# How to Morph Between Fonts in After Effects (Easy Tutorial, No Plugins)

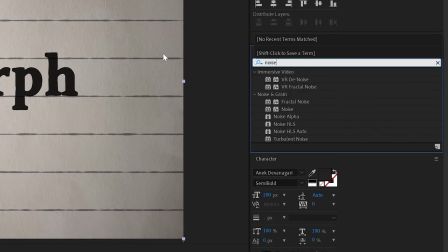And you can also add a bit of noise HLS auto.
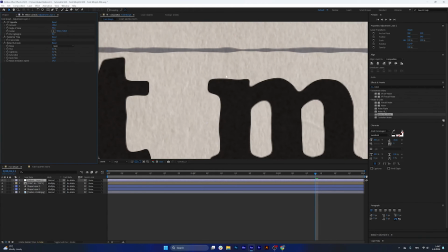Add it as a grain at 3% so that we have a bit of extra texture going on as well.
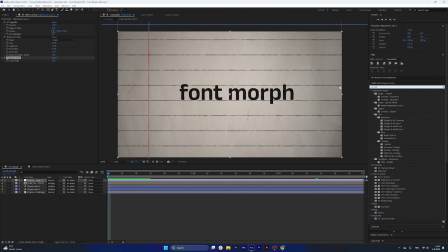And I would add a transform effect here as well.
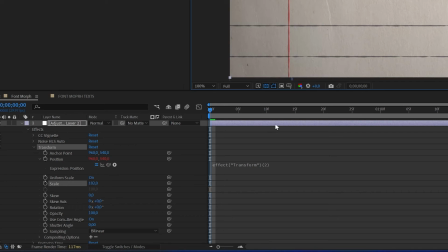Let's make it 102 to zoom in a bit, and let's just add a slight jittery wiggle to the whole comp, but also make it a 6 frame per second posterize time before we add the wiggle expression
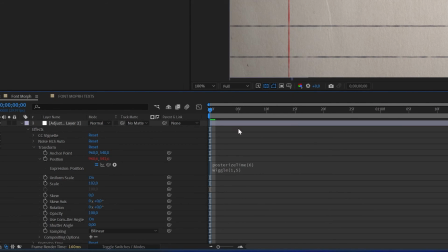once every second for 5 frames.
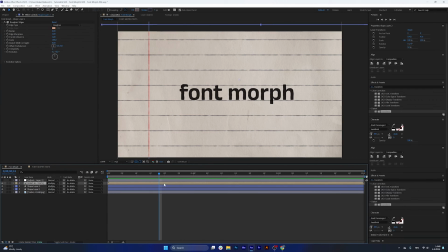Now, what I think also really helps to sell this font morph is actually just a bit of nice movement in the font itself.
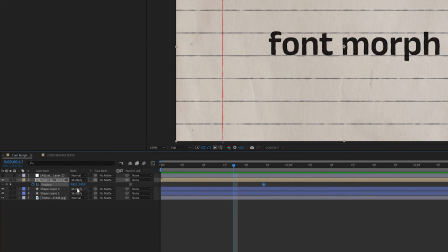So if we actually move the font a bit from the right-hand side to the left,
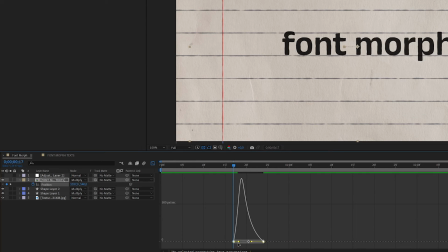easy is then by clicking F9 and playing around with graph and creating like this type of a speed graph for those keyframes.
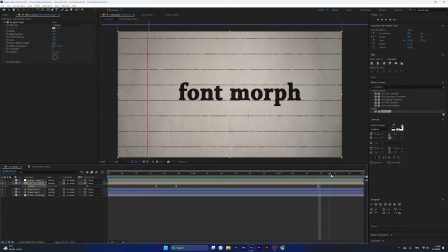I think this really helps to sell it as well. And we can move it back for the last animation so that when looped. One thing that I also found to work nice for me is to just play around with the
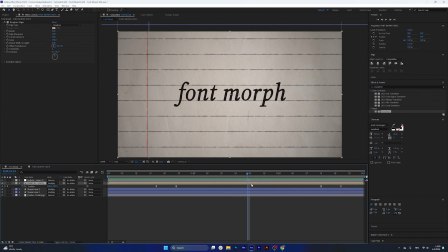very simple invert effect.
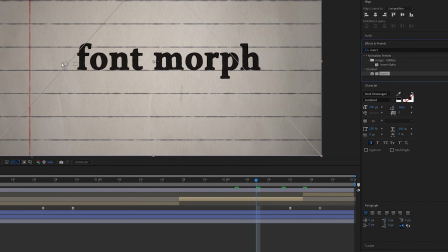So if we just add an invert effect to this layer, we would have to make it
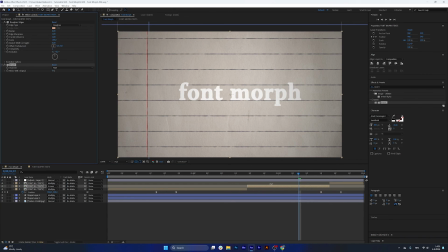screen instead of multiply, and also add that invert layer to the background itself,
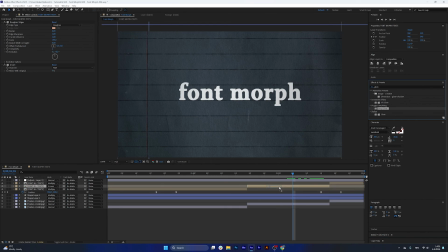and add a bit of deep glow to this font. Deep glow is a paid plugin. You could use the normal glow as well and achieve a pretty similar result.
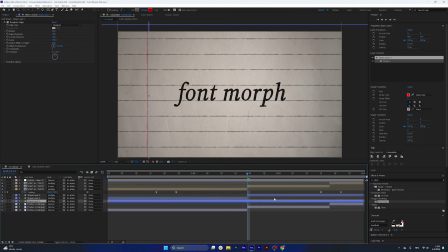You could have something like this. Possibly you could even play around with the blending modes for the lines as well.
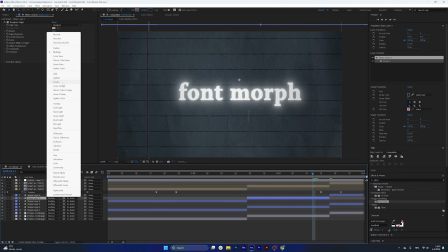Maybe have them be at screen.
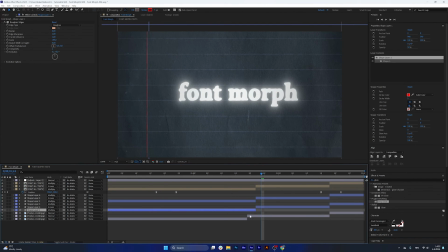I found that doing these transitions right on the top of the
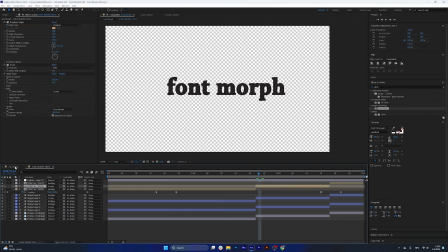font morph effect tends to look pretty nice, actually.
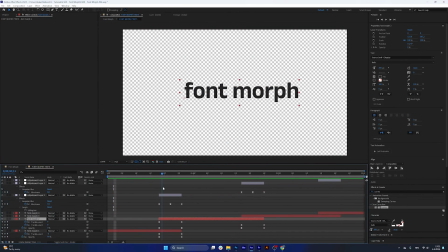Another thing that I want to show you is, what if you actually wanted to change the color of this text, for example? So if you were just to change the fill color of the layer itself, the transitions between the
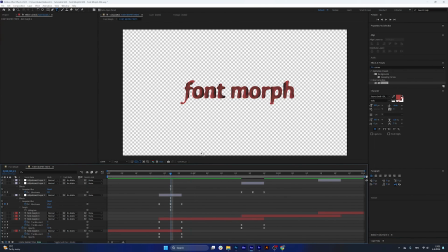previous font and the previous text to it would look like this mixed liquid between those two colors effect,
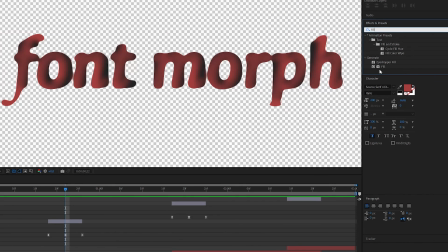which could work for some instances, but if you wanted to have a uniform transition between the colors, you would have to apply the fill effect to the adjustment layer.
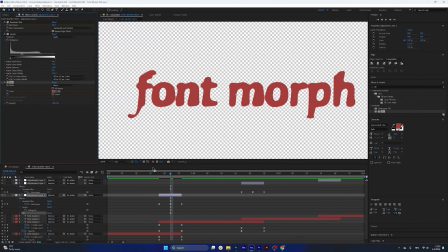Select this color as the end color, so you'd have to keyframe it and move that keyframe to the end of the animation,
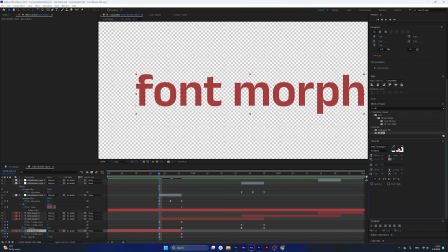and at the beginning of the animation you would have to actually take the code of from this first color, from this first layer's color, and apply it to this fill effect.
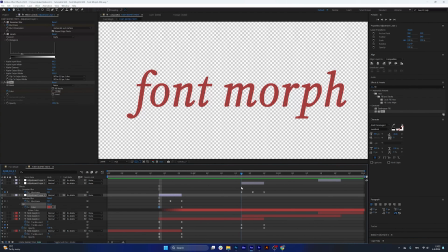That way you would get a constant transition between the colors, and you would have to do the same for this adjustment layer as well,
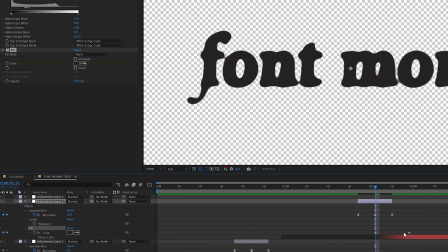except you would just have to switch the keyframes around so
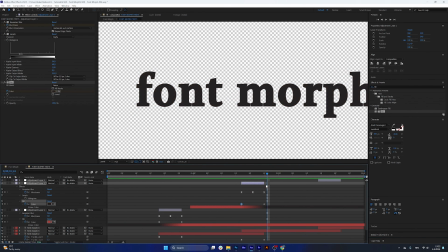that it starts with the red color and ends at the gray color that we want.
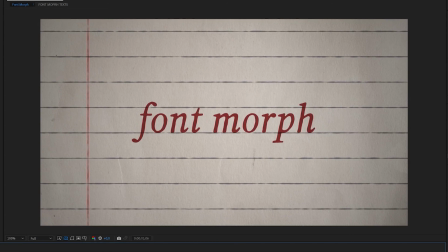So if we take a look at the final result, you can see that this is how it looks in the end.
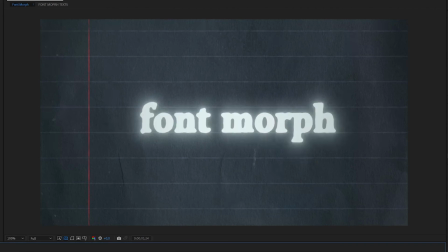Essentially, that is it. You know, I even showed you a few extra steps to achieve some looks that I find really pleasing for this effect.
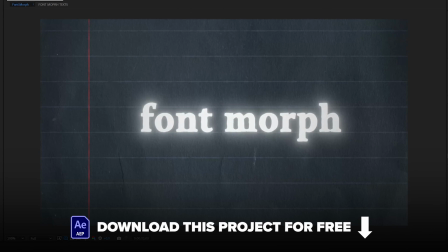As always, you have this project in the description below to download for free.
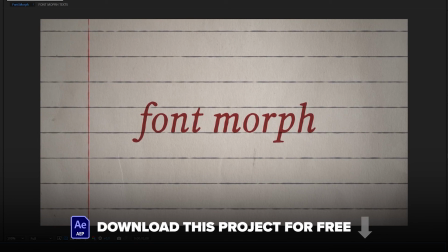I hope you did enjoy this video, and please subscribe, and I will see you in the next video.
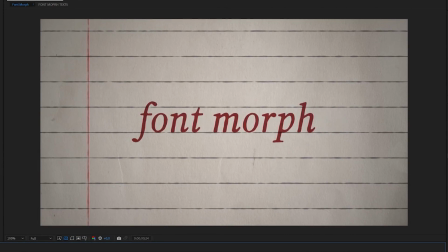Goodbye.